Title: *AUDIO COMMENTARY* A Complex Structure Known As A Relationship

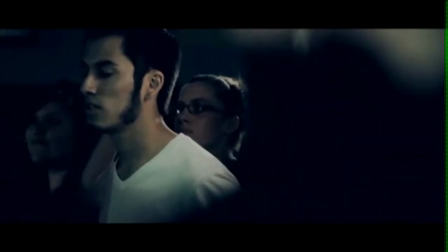(4:09)
This wasn't a venue, was it? No, this wasn't a venue. The lighting is actually owed to the cinematographer, Matthew Timidam.
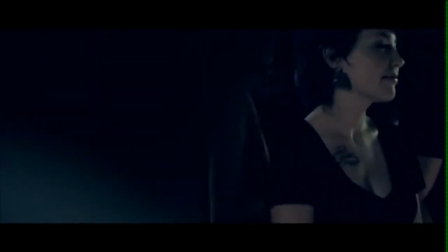(4:17)
He actually looked the whole thing. Okay. Pretty much. He had a gaffer with him, which really helped out.
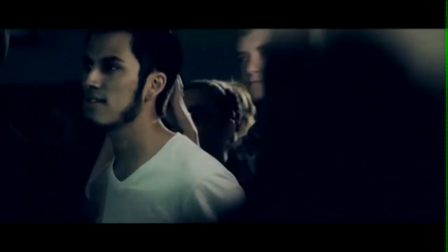(4:23)
But it was actually shot in a church area. I mean, it had a stage and whatnot, but, yeah,
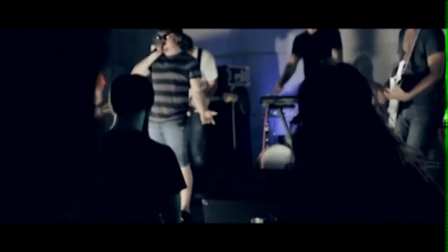(4:30)
this was not a venue where the whole band brought all their own equipment and made it look like a real show.
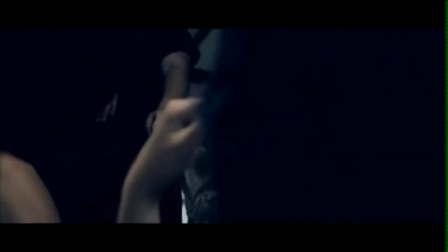(4:38)
Oh, that's cool. Really, really made.
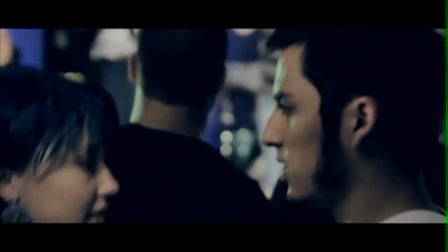(4:40)
I like this shot right here. this is this right here this was a cool shot i like that one i was uh the way i envisioned this
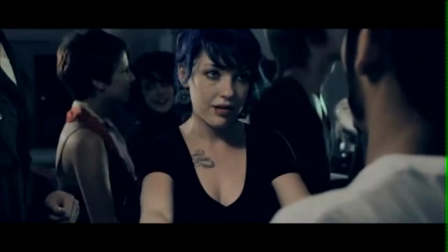(4:48)
entire movie you know it was visual you know it's a visual movie it's not anything other than that and the way all these shots were exactly
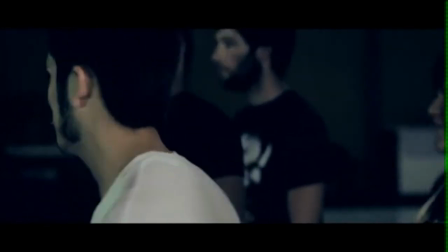(4:56)
how i thought i'm out so it's really cool that they came to life um yeah that's actually a reverse shot right there that's not
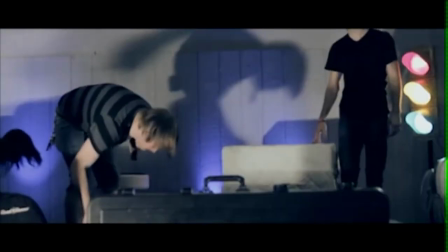(5:04)
really going down it should be going up they're all going in reverse right there yeah here's some just weird footage that was in the dailies when I was going
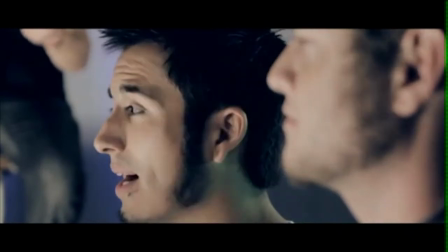(5:13)
through them. I found these clips of them just packing up.
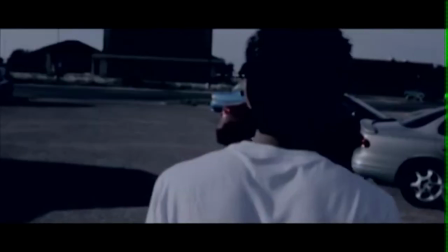(5:17)
I may have told this in photography to shoot it, but I remember going through it and was like, hey, this would be good to put in this weird spot in between the ending of the show.
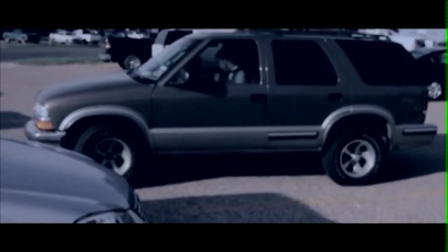(5:24)
Yeah, kind of showing the after. Oh, there's the old blazer. Whose blazer is that? That's my old blazer.
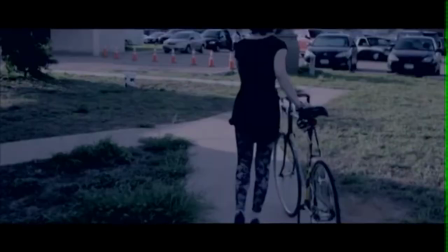(5:29)
That now resides at the... At the pound right now. The pound. And here's the bicycle scene, which, you know, she's wearing heels.
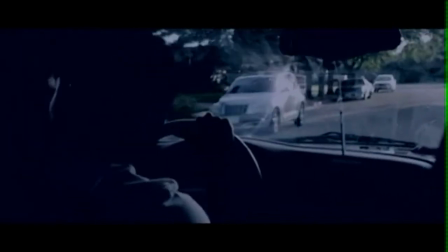(5:37)
There's no way she rode a bicycle there. I never even noticed that one. Not going to lie.
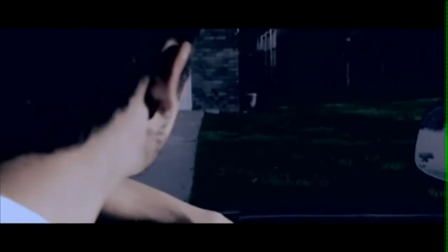(5:42)
It represents the Commander Palace sticker over in the corner. Represent. And that's one of my favorite shots, but it's like two seconds long.
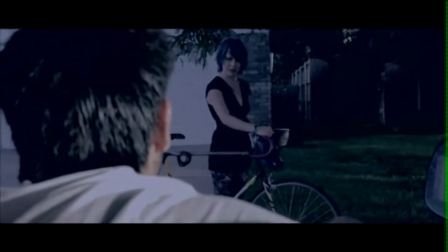(5:48)
You can see you're in that reflection in the rear mirror, and I love that. I like it when you're in the back seat. It's coming up here in just a little bit.
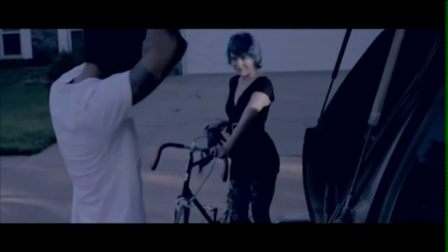(5:55)
One of my favorite shots. He puts it like this is going to fit in the trunk. I know, I know. I was going to ask you that.
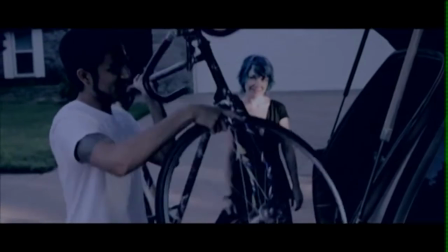(6:00)
Did that bike actually fit in there? No, it would not have fit unless you laid the seats down. But, you know.
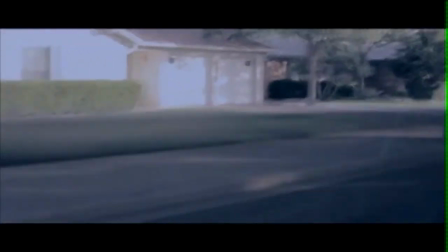(6:06)
Why not? like oh someone's cell phone's going off oops um that's a reverse shot of you know there's actually a lot more
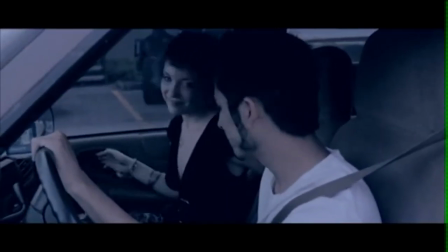(6:13)
to that scene of like with them talking but of course they're not talking they're yeah but so it kind of felt it was kind of like it wasn't that it was
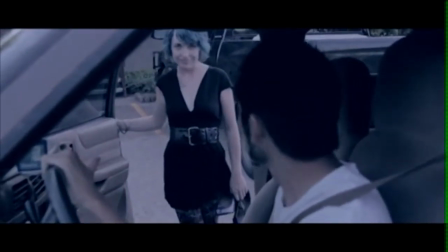(6:20)
just like it was it was dragging even though the movie's 20 minutes it's dragging anyways yeah but it was just a little
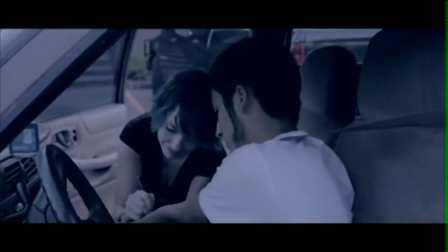(6:26)
something i just well you're doing a short film you kind of always gotta keep to the point for the most part for the most part and this whole movie's kind of
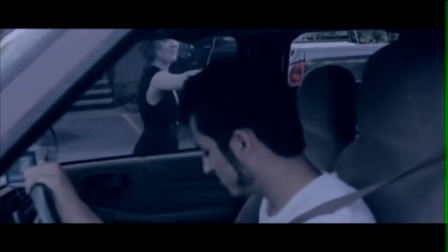(6:31)
not that anyways i mean i've heard a lot of people say it's too long and all that but i did i did the way i wanted to do it's my movie so shut up there
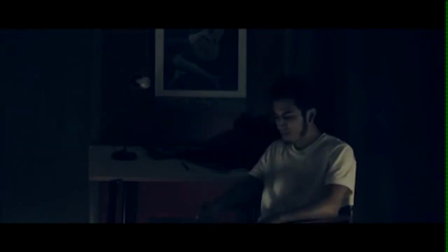(6:38)
you go um this is one of this is the first day again so the mirror shots this is the same day we shot that and i just love the lighting in here i think i like the lighting i think this is um and not
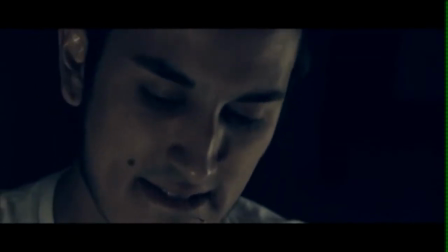(6:49)
to put down any of the acting in the rest of the film but i think this is the my favorite acting part between the two characters like
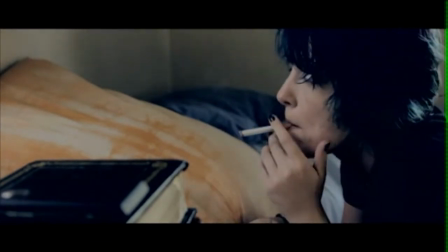(6:55)
i just feel like you know you felt that because i think we've all been in that situation that nervousness to call someone and i thought they both betrayed it very well.
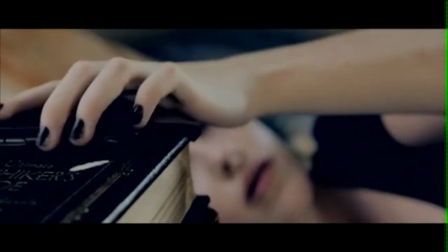(7:03)
That's my cell phone she's using. Rip a stick. I totally agree with that.
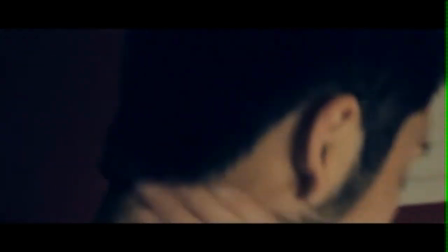(7:08)
I think she really played it. I mean, the thing is you're going in between this darkness of his room and the brightness of her room.
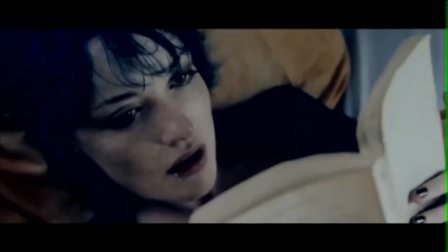(7:15)
It's kind of weird because you're supposed to act like it's both nighttime. And there's no way we could have made it nighttime because she had no electricity.
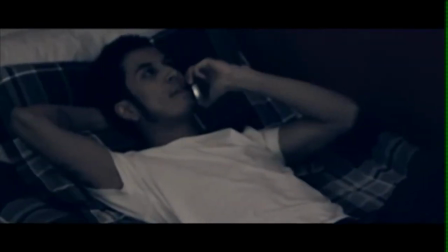(7:24)
So we ended up just using what we had. This shot's actually sped up. You watch his mouth.
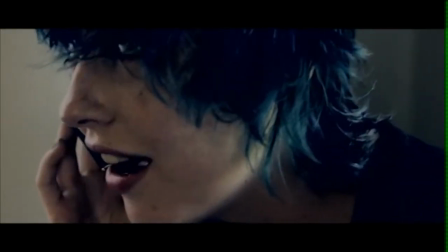(7:29)
it's actually going extremely fast look at it there's no wow there's no way he doesn't talk that fast yeah um this is a shot that i kind of regretted holding on this for so long but it doesn't seem that long now but i remember wondering if i should cut something else that's my
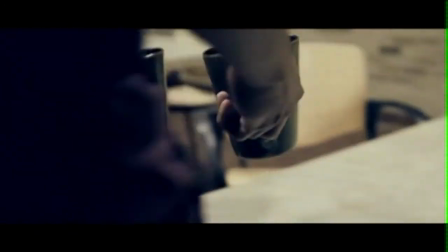(7:44)
hands here's i love the music here the music is which was written by my brother my best friend
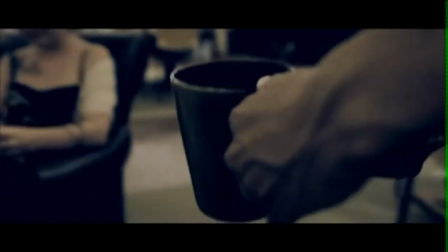(7:50)
yeah yeah he composed all the music pretty much all the music there's like one piece he did phenomenal with that.
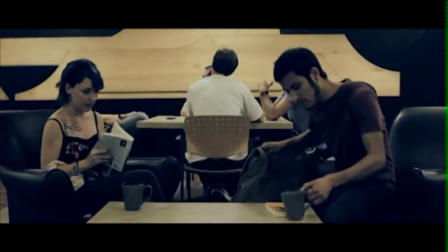(7:56)
I remember he burned me a CD with just two songs from this on there. Is that how many songs? Yeah, there's just two.
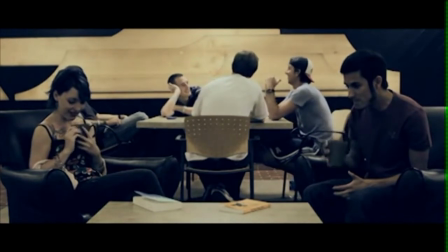(8:02)
There's actually another song, but I used like a sample of something. Yeah. And I think for three months straight, it stayed in my CD player, and I just listened to it over and over.
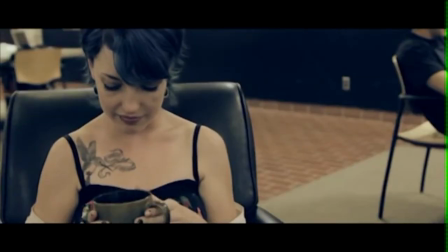(8:10)
It's great. It's really good. Here's the deal about him writing music. It's the movie.
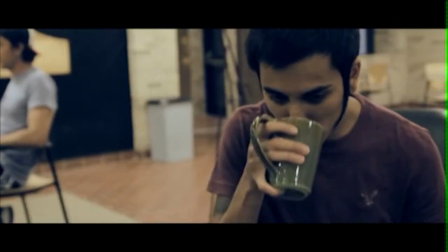(8:17)
It's pretty much the dialogue.